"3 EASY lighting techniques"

Today we'll be looking at a few lighting techniques and happy accidents that I've had on my recent shoot.
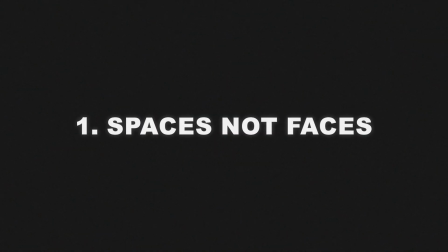All right, let's get into it. So the first tip is lighting spaces and not faces. What I mean by that is basically just lighting the whole location through a window to save time down the line. It might take a little bit more time up front to set up all the lights outside and be a little more complex in terms of location scouting and picking the right location when you can actually do this. But it really pays off later, because from an initial setup that puts you back, you can then really hop into the flow, and it really speeds the whole process up, and you and your subject and your crew will really appreciate the speed with which you're picking up shots between pretty much setups. So this happened on a shoot that I had with my friend Martin.
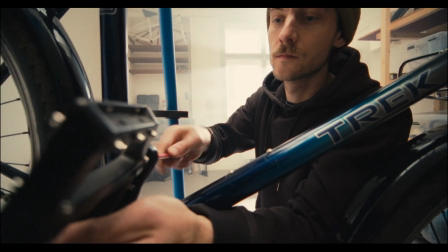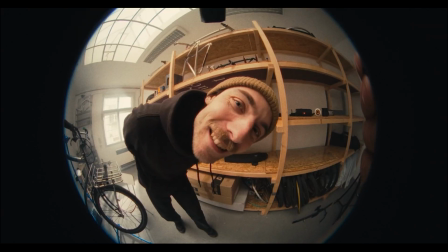You can see I have some media offline because who cares?
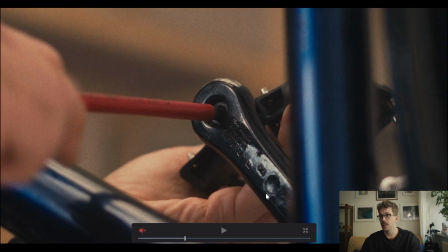Anyway, okay, what I'm trying to say here basically is that this shot, this shot, this shot,
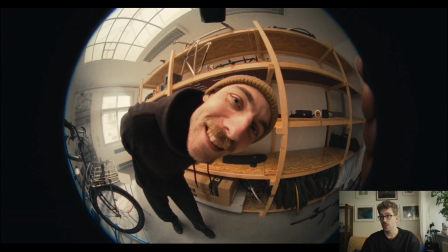this shot, and this shot, and also this shot, and this shot, and that shot, pretty much are all the same lighting setup, except for bringing in some negative fill for the close-ups.
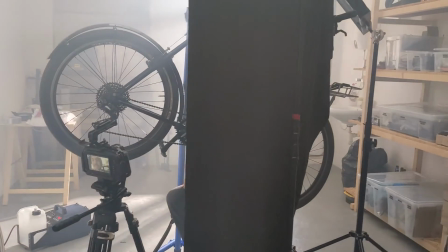But working from the wide to the inside really helped me to make this happen.
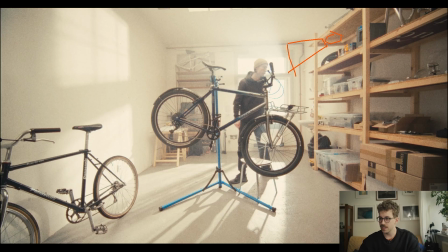So there's a lamp outside looking like this, shining here onto the wall.
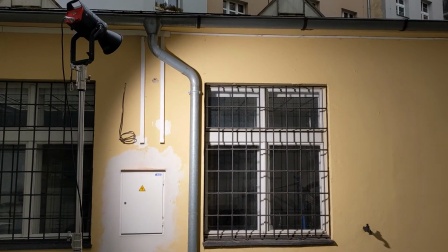It's an Aperture 600D. It's a super strong light. We got lots of haze in here, and the windows are blown out. I don't particularly care about the windows being blown out because he's sitting right in front of it and I'm trying to get him backlit.
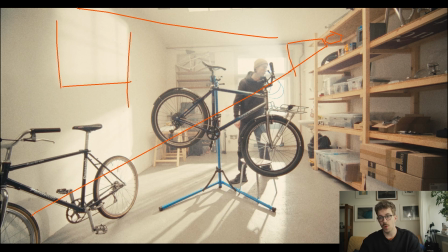And the happy accident in this one is this bounce from the wall over here, which comes right back onto him.
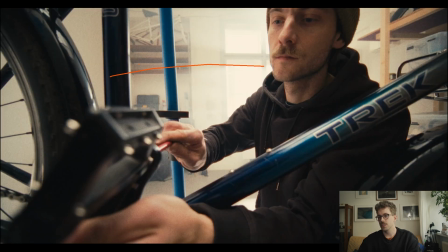So in this shot we can see the light is coming in here. We are pushing in some level from his right side, or camera left, and it's wrapping him nicely around with the light. It's also giving an eye light, and also above him there's a big skylight which also wraps him a little bit from the top.
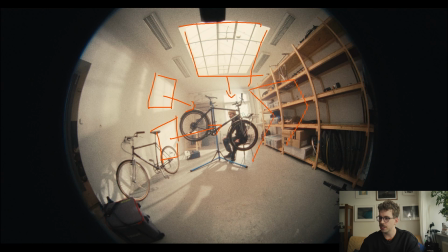And in the close-up we put a floppy negative fill from this side to clean up the shadows a little.
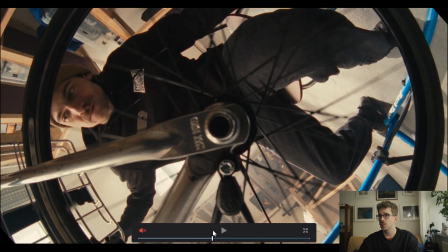You can see some difference between all those shots, a little cleaner than some of these shots,
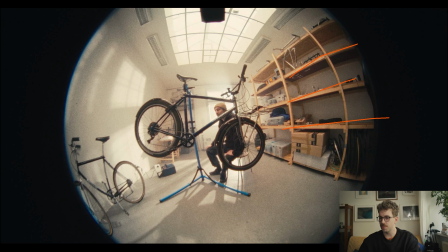because there's lots of brown and orange that bounces back on him, and it makes it really little dirty.
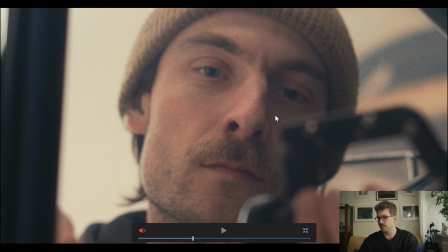So the close-ups are really great, and really cleaned up the blacks, and also added a little contrast to the shot. So basically the takeaway from this is that if you light from the outside with a single source, put haze in,
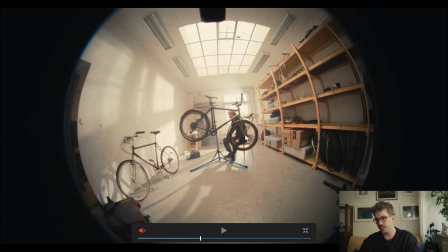which sometimes could be a nuisance really, because when we started with the haze, I was not sure how powerful the machine was, because we rented it from a rental company, and from the start we had way too much haze.
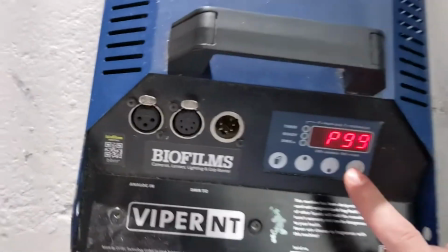Okay, haze, ale jenom trošičku, just a little bit.
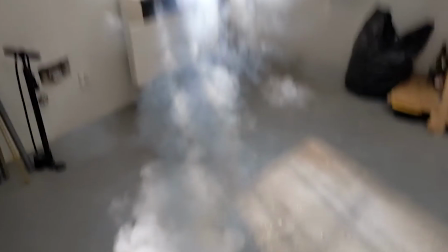Okay. Tolik jsem chtěl.
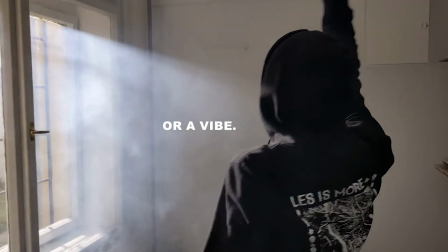The haze could be a nuisance basically, and we had to wait until we had like acceptable level of haze, because at one time it was way too strong. So that's basically the lighting setup. Or everything after that really was fast.
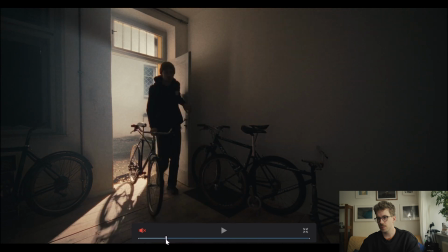The first shot, basically the same setup.
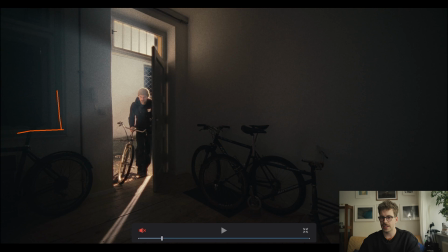We just moved it over, blacked out the windows over here just to get some contrast. Had a little light coming here and bouncing again,
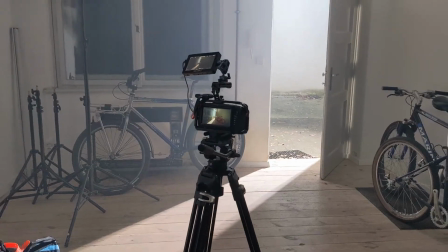but this time we use negative fill to actually eat up all that bounce.